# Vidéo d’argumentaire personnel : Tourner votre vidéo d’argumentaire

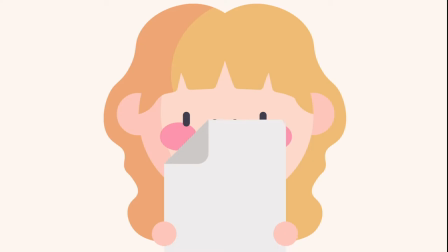[0:00]
Tournez votre vidéo d'argumentaire Maintenant que vous avez rédigé et appris par cœur votre argumentaire, il est temps de tourner votre vidéo.
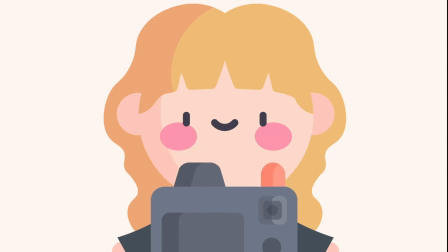[0:09]
Si vous n'avez pas d'équipement de tournage sophistiqué, ce n'est pas grave, votre cellulaire ou votre webcam conviendront à merveille.
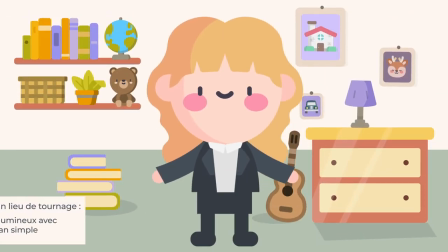[0:15]
D'abord, vous devez choisir le bon endroit pour tourner. Histoire de vous assurer d'être le sujet principal de votre vidéo, essayez de trouver un arrière-plan simple.
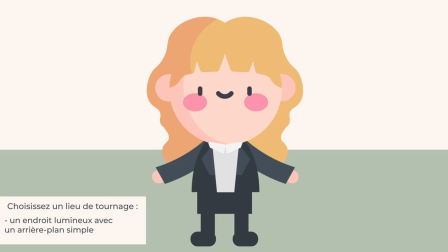[0:23]
Lorsque vous avez trouvé un lieu convenable, retirez tout objet encombrant. L'espace doit aussi être bien éclairé et libre de bruit de fond et d'écho.
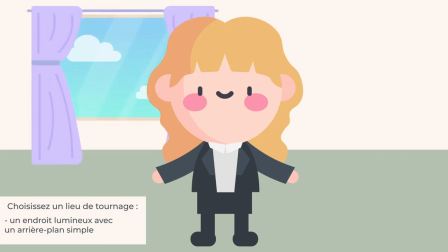[0:30]
Nous recommandons une pièce avec beaucoup de lumière naturelle. Par exemple, placez-vous devant une fenêtre ou, si ce n'est pas possible, posez une lampe derrière la caméra.
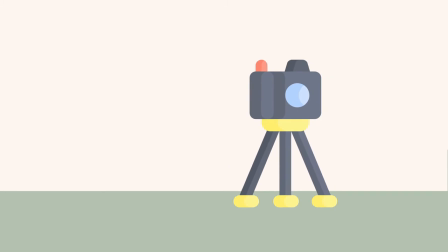[0:39]
Ensuite, assurez-vous de placer votre caméra à un endroit stable et à une distance où elle capture clairement vos paroles, et de bien la focaliser sur vous-même.
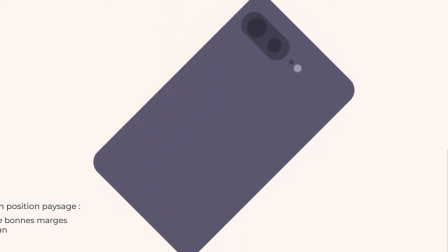[0:47]
Il est important d'orienter votre cellulaire ou votre caméra en position paysage, afin que votre vidéo soit facile à visionner avec n'importe quel appareil.
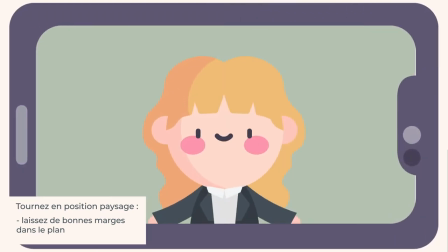[0:54]
Laissez un espace suffisant au-dessus de votre tête dans le plan afin d'être à une distance appropriée de la caméra. Une bonne option est de vous cadrer à partir de la taille car c'est ni plus ni moins la distance à laquelle vous présenteriez votre argumentaire en personne.
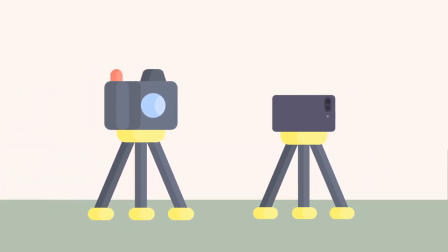[1:07]
Si vous n'avez pas accès à un trépied ou à un support de téléphone, ce n'est pas grave. Essayez de fixer votre téléphone à un objet ou de le faire tenir sur une étagère.
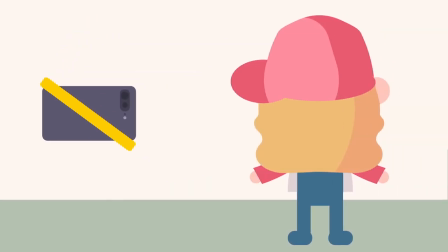[1:15]
Placez-le environ à la hauteur de vos yeux pour que la personne qui visionne votre vidéo ait vraiment l'impression qu'elle entretient une conversation avec vous.
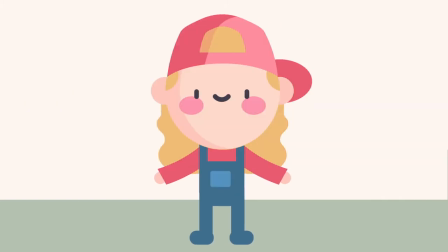[1:22]
Maintenant que votre décor et votre caméra sont prêts, il est temps de préparer votre apparence.
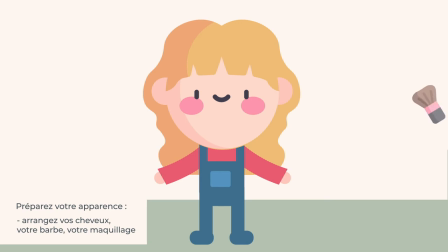[1:27]
Arrangez-vous les cheveux et la barbe, le cas échéant, et assurez-vous que votre maquillage soit à votre goût et d'allure professionnelle. Par prudence, nous vous suggérons de vous habiller en tenue d'affaires.
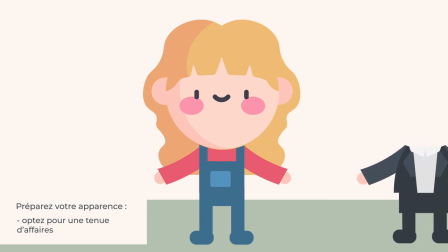[1:37]
Cela peut paraître un peu prétentieux, mais on ne sait jamais qui visionnera votre argumentaire, alors il est mieux d'être habillé trop propre que pas assez.
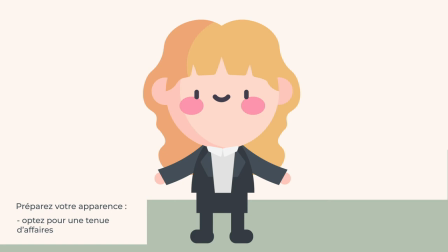[1:44]
Une chemise propre et un vestant sont toujours de circonstances. Le plus important est que vous vous sentiez confiant. C'est ce qui aura le meilleur effet à l'écran, alors essayez de choisir des vêtements qui vous rendent confortable.
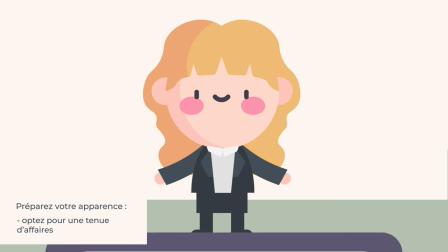[1:55]
Un des avantages de cadrer votre plan à partir de la taille, c'est de pouvoir porter ce que vous voulez dans le bas du corps.
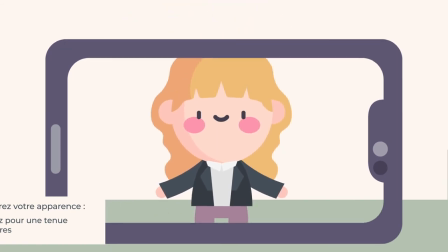[2:00]
Alors si vous avez une paire de pantalons d'exercice qui vous portent chance, personne ne le saura. Lorsque vous êtes satisfait de votre apparence, il est temps d'effectuer le tournage.
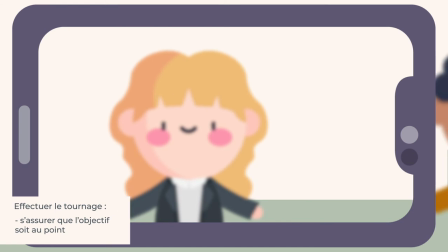[2:09]
Vérifiez d'abord si l'objectif de votre caméra est au point. Il peut être utile de demander à un colocataire ou un ami de se tenir à votre place pour régler l'objectif.
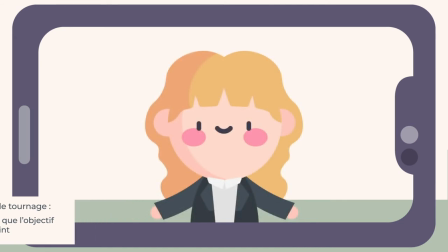[2:17]
Vous pouvez également utiliser la fonction de mise au point automatique de votre cellulaire ou caméra. Appuyez sur Enregistrer pour vérifier la qualité du son.
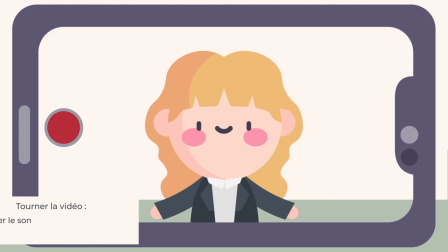[2:25]
Dites quelques mots et écoutez l'enregistrement pour vous assurer qu'il n'y ait aucun bruit de fond distrayant. Lorsque tout est réglé, appuyez sur Enregistrer et commencez votre présentation.
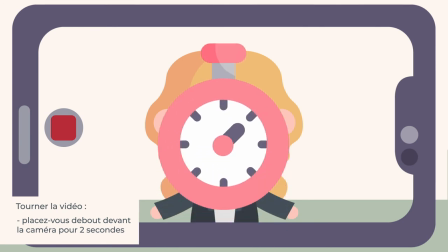[2:34]
Nous recommandons de vous placer debout devant la caméra pour quelques secondes au début et à la fin du tournage, histoire de rendre le montage plus facile par la suite.
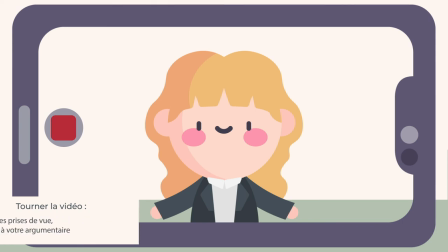[2:42]
Si vous faites des erreurs, c'est normal. Il est rare d'avoir un tournage parfait au premier essai.
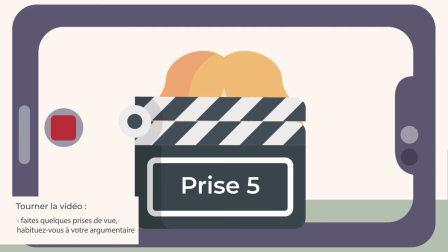[2:47]
Faites quelques prises de vue, habituez-vous à présenter votre argumentaire jusqu'à ce qu'il vienne naturellement et n'oubliez pas de faire preuve de patience.
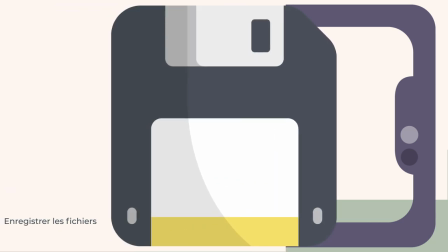[2:55]
Lorsque le résultat vous satisfait, assurez-vous d'enregistrer vos fichiers. Vous êtes maintenant prêt à commencer le processus de montage.
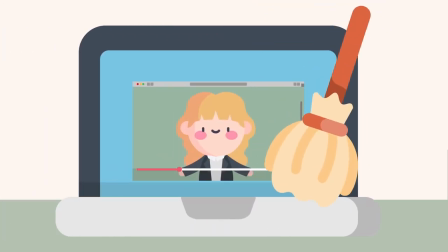[3:01]
Dans la prochaine vidéo, nous apprendrons comment éditer votre vidéo d'argumentaire pour lui donner une allure professionnelle.